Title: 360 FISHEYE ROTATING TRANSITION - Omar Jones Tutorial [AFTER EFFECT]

What's good? We're back in this thing. Today we're going to be going over this fisheye rotation transition. It was done in the Isaiah Rashad Lay With You music video, directed and edited by Omar Jones. It's kind of a transition where the clip spins in a circle and gets smaller and bigger. It's a really cool transition, and I'll be showing you kind of how he did it, and then I'll be showing you a digital way that if you didn't set up your shot when you were shooting it,
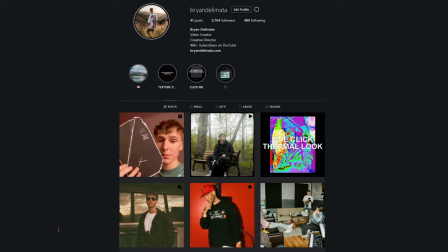(0:29)
you can still kind of do a similar effect. If you're new here, what's good? My name is Brian. I make music video tutorials here on YouTube and sometimes some vlog footage, basically just stuff in the visually creative scene. So if you're interested in any of that, go ahead and subscribe. We're on the road to 100,000 subscribers by the end of the year. I upload 3 times a week, so there's bound to be some videos that you're gonna like. While you're at it, if you could go ahead and drop a like and a comment, it really does help push my content to other people and helps me grow as a channel, and is greatly appreciated.
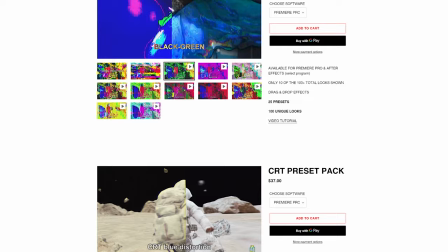(0:52)
If you want to level up your music video editing game and speed it up at the same time, you can go over to my website, briandelmata.com, check out my packs and presets.
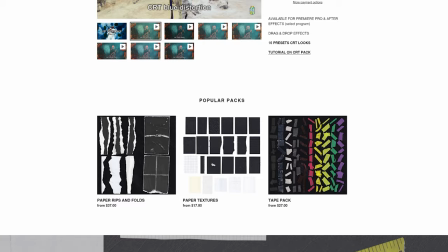(0:59)
They're designed to save you time while editing, as well as give you some really cool looks. I spent a lot of time making these products, so they're really high quality, and I have a bunch of tutorials on how to use them, so I'll have a playlist link below with all the tutorials as well as the website.
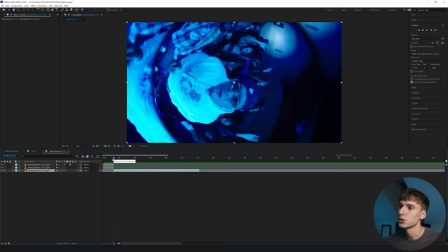(1:10)
Yeah, that's enough talking though. Let's get into the video and break down this effect. So first off, I kind of just want to show you the effect and the transition.
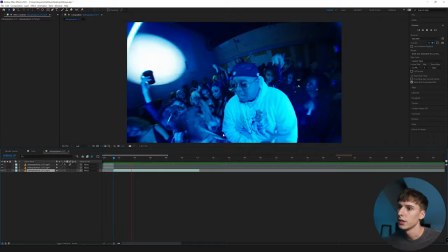(1:16)
So here's an example I found in the actual music video. It's really clean and the movement and keyframes are really, really nice.
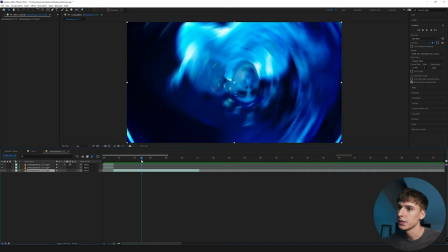(1:26)
And you can see you can do a lot with this concept of your footage being in a circle.
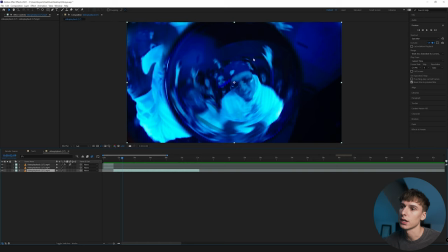(1:30)
So the way he did it in the actual music video is I'm pretty sure he was shooting full frame and just on a really, really wide lens.
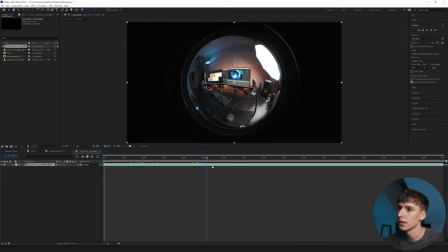(1:36)
Like example, like a fisheye or just something very low millimeter. I went ahead and tossed on my fisheye on my camera, and I'll show you what that looks like just here in a second. You can see as a similar look, and all you'd have to do is mask out the lens here, add like a feather on that.
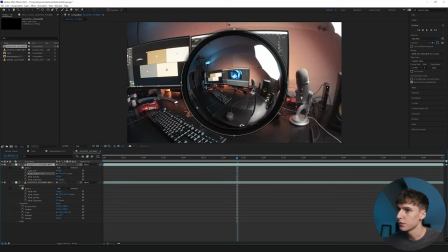(1:52)
I'm pretty sure that's what he did in the clip itself. So you can see if you feather it, and maybe if you tweak mask a little bit, you'll get something very similar to what he had in the video. I'm almost positive that's what he did. And then he just animated this. And then obviously it takes a little bit of pre-planning because you have to have a wide angle lens on a full frame sensor.
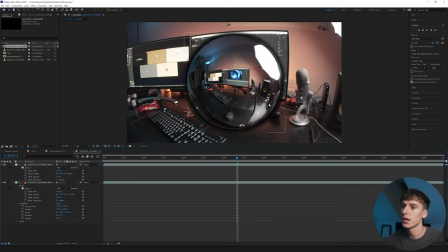(2:09)
So if you don't have that, I'm gonna show you a digital version, and we're actually just gonna be doing that way.
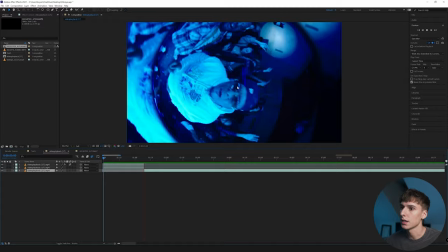(2:14)
But the same applies if you actually went ahead and pre-planned it, you could do something just like this.
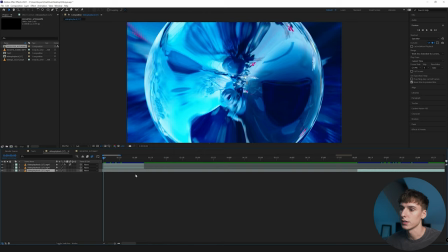(2:18)
So first off, here's a little bit of the movement I came up with, very similar to his, but I'll be showing you all the concepts that he went over in the music video.
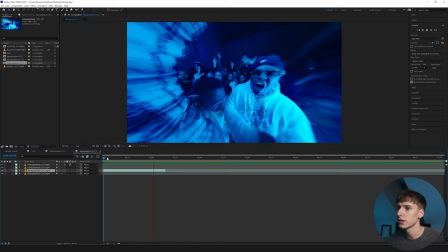(2:25)
So first off, what you're gonna wanna do is just find a spot where you want the effect to take place. This clip looks good for us.
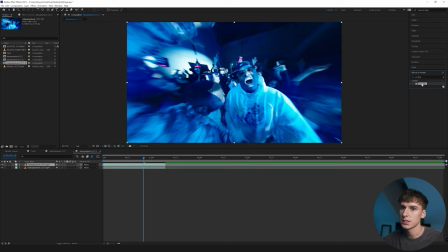(2:30)
And then the first thing you're gonna do is just duplicate that layer and then go to effects and presets and type in CC lens and drag that onto the top layer. I'm gonna go ahead and go into the transform options here and scale it down a little bit so we can play with the size and convergence.
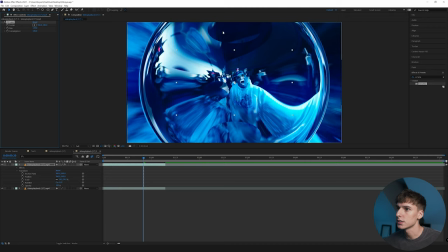(2:45)
So for the size, I like to expand it pretty much until it starts breaking here. You can see it starts ripping apart.
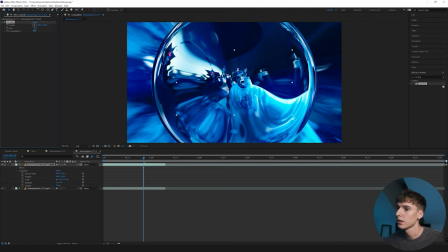(2:51)
So right before that, our case like 125, and then you can play with the convergence too, right before it starts ripping.
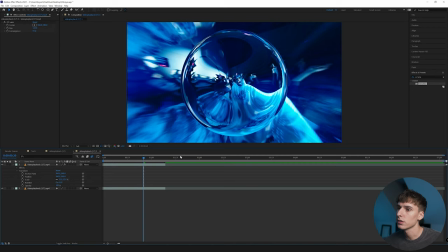(3:00)
And that's what I like to do. So now if you can scale it down, you can see we have a pretty similar look. Obviously it's not the exact same, but without having a fisheye or a really wide angle lens, this is probably the closest you're gonna get.
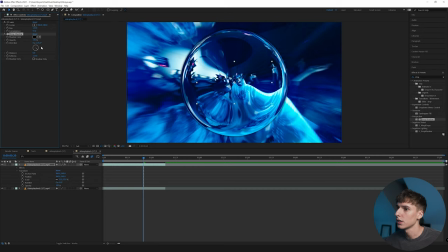(3:11)
And then if you want that like black border that they had, you could just go ahead and add a drop shadow, turn up the opacity, the distance down to 0, and then the softness up to like 100. And depending on how much you want it to be there, you can just duplicate that layer a few times. I think I'm just gonna do 2 for our case.
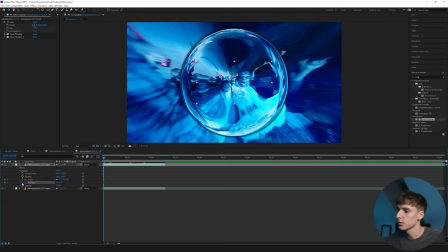(3:27)
And now this is pretty much where you just go ahead and animate the keyframes and make your own transition. So I'm gonna go ahead and keyframe the scale and rotation right at the beginning,
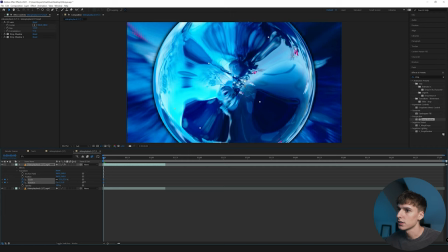(3:36)
maybe scale it up a little bit so it starts zoomed in and it starts a little bit twisted like that,
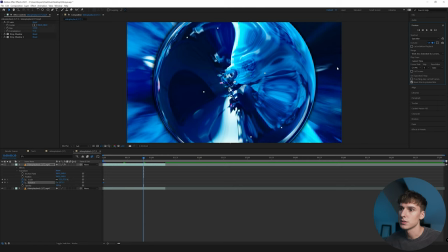(3:42)
and then go, I don't know, maybe like 15, 20 frames forward, and then play with the rotation.
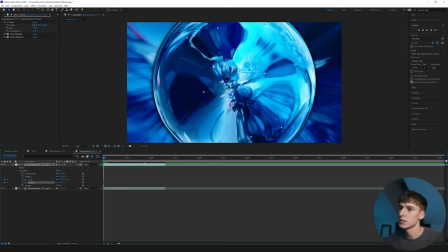(3:47)
If you wanted to do that like bounce effect that he had, I'd recommend starting not directly up and down or 90 degrees,
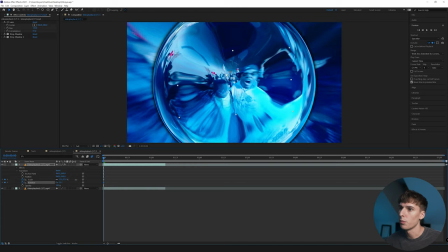(3:53)
like a random angle, so you can see the footage is like 107 degrees rotated. So if it was starting like this, it'd look a little bit like robotic.
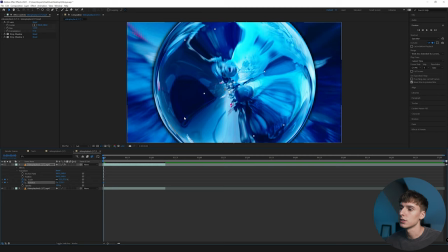(4:00)
Maybe even if it was rotated perfectly 90, it would look a little robotic. I'd recommend just tilting, twisting it a little bit so it seems random almost.
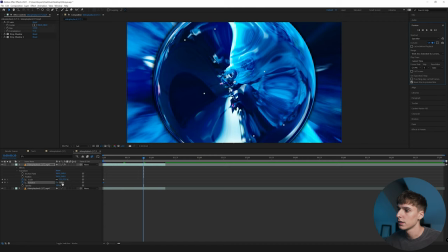(4:07)
And then like I said, 20 frames forward.